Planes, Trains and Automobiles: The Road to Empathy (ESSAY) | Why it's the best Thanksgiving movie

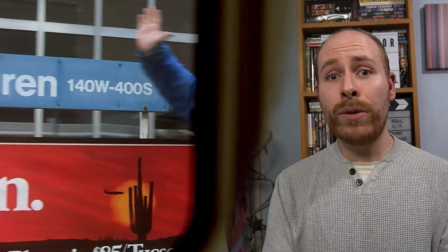Apparently Del followed Neil to his stop originally,
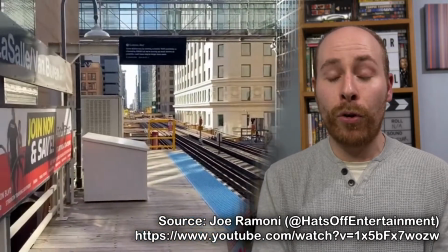something which you might actually notice if you've ever rode on the L train in Chicago before because they don't have this kind of waiting area that Neil confronts Dell in.
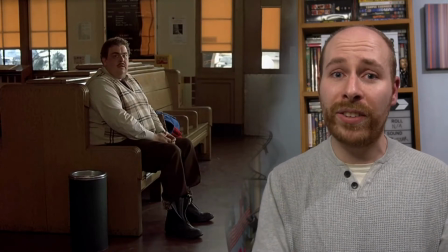You much likelier find this in a stop in suburban Illinois.
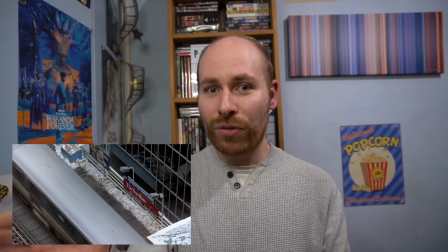There's a shot I love which is this one which is the train pulling back into the station as Neil returns. Now you could say that this is obviously an error as this is clearly reversed footage of the train leaving the station but
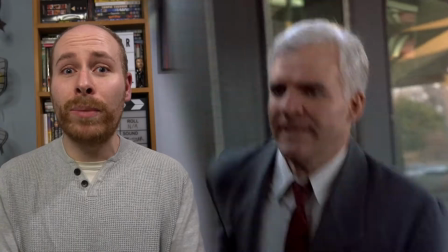I like to read it that Neil is almost turning back time to try and fix the mistake of leaving Dale behind.
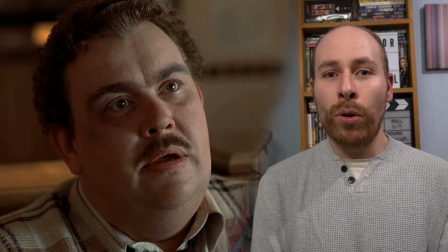Originally after Dale's admission he would have a lengthy morlog where he explains Neil more about his situation,
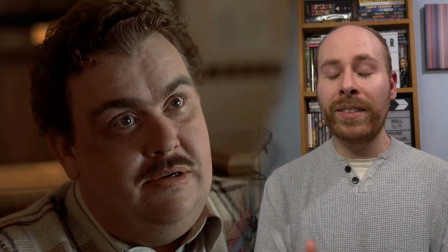a cut that was lamented by Steve Marcin as that contained some of Candy's best acting.
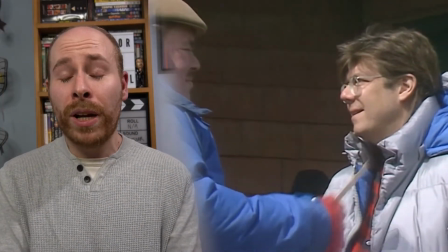However, it's a darling that Hughes wisely got rid of because honestly I don't think the film needs it.
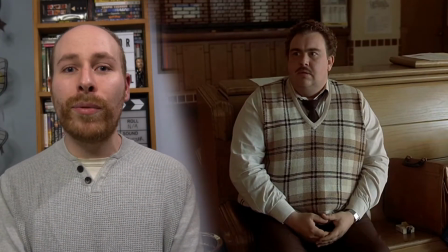Candy's revelation and the expressions on the two actors' faces are all the audience needs before
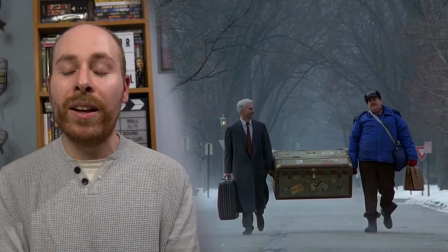the film's smash cuts to them walking together towards Neil's home in one of the most powerful,
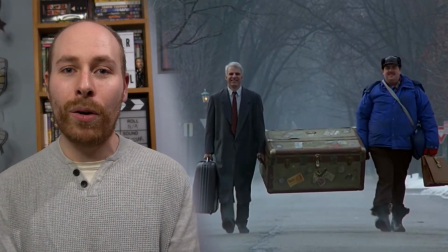cathartic edits in any movie I can think of. It is a shame that we lost Candy's performance, but it's a cut that cements the film's compassion and friendship in a visual instant that says exactly what it needs to. I myself have been spending a lot of time travelling lately, going back and forth between London especially,
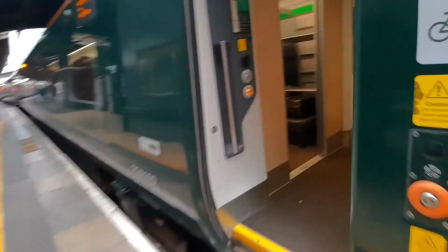and it reminded me how much travelling can be a frantic, stressful, and ultimately lonely experience.
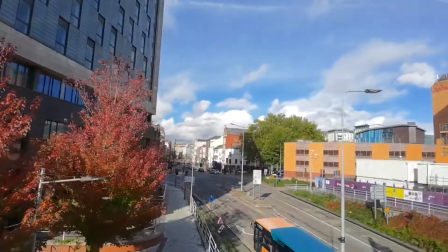You're in a transitory state, you're neither where you started nor where you're going,
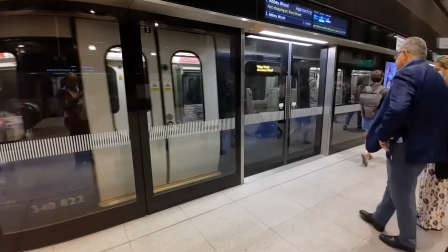you're somewhere in between, and you have to put your faith in the transport to get you where you want to go.
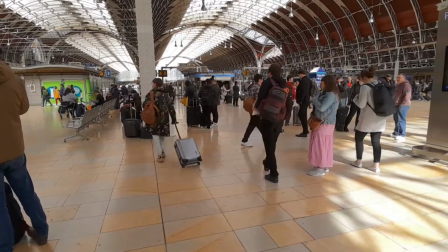You have to surrender control to the delays and unforeseen mishaps that could get in your way. I have to admit I've spent a lot of time thinking about planes, trains, and automobiles lately and how it still holds up to this day is how much it encapsulates this universal experience.
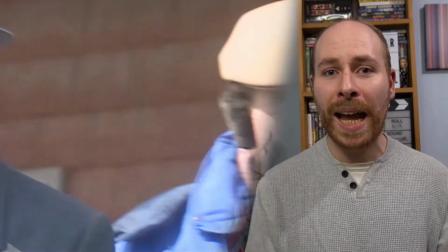Hughes, Candy, and Martin were three great comic talents at the top of their game, but the movie's longevity isn't simply because it's funny,
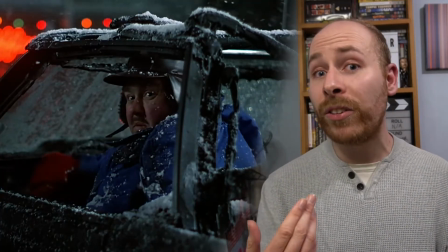but because it's genuinely touching about our desire for connection at the same time.
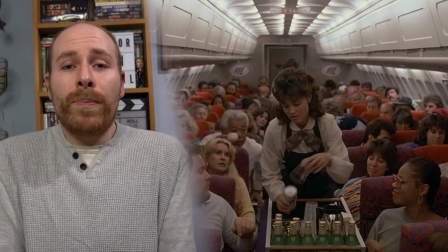We may feel low on our travels, but we're surrounded by others doing the same on their own journeys,
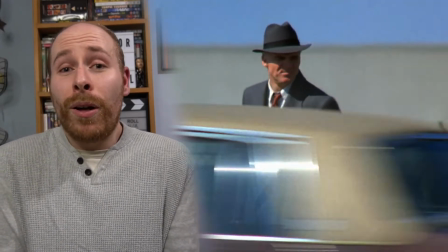joined together for a time, and for better or for worse, we never know who we're getting on board with. The film is one of the few successful Thanksgiving movies, but in many ways it's about stopping from the hustle and bustle of our lives to be thankful for what we have and our connections. And thank goodness that we're bloody home at the end of it. As you can probably surmise from this essay, I like movies that take me on a journey. And this piece of art does the same. This is a movie palette. It takes your favourite movies and turns them into a piece of artwork like this.
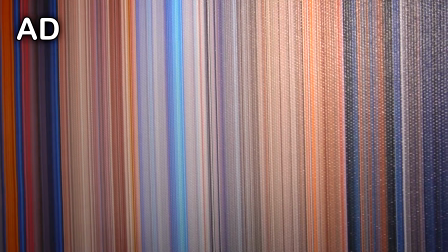Each of these individual lines represent scenes or sequences from the movie, so you can retrace the movie in your mind's eye. That's very fitting for a road movie like Planes, Trains and Automobiles, which of course is available from Movie Palette.
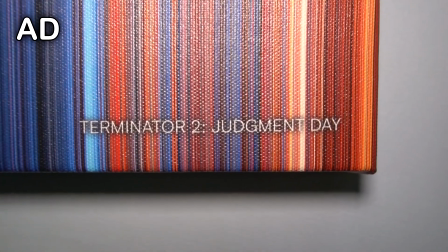Although in this case, this is Terminator 2, Judgment Day. And if you would like one of your own, go to MoviePalette.com and use the code FILMBRAIN15 to get 15% off and start your cinematic journey. If you like this essay and you want to support my work, you can give me a tip at my Ko-fi page or YouTube Super Thanks feature, which is right below the video, or you can buy some merch at my TeePublic page, or you can support me on Patreon, where you can see my videos early or gain access to my Discord server, or simply like, share, and subscribe. Those will help as well. Until next time, I'm Matthew Buck, fading out.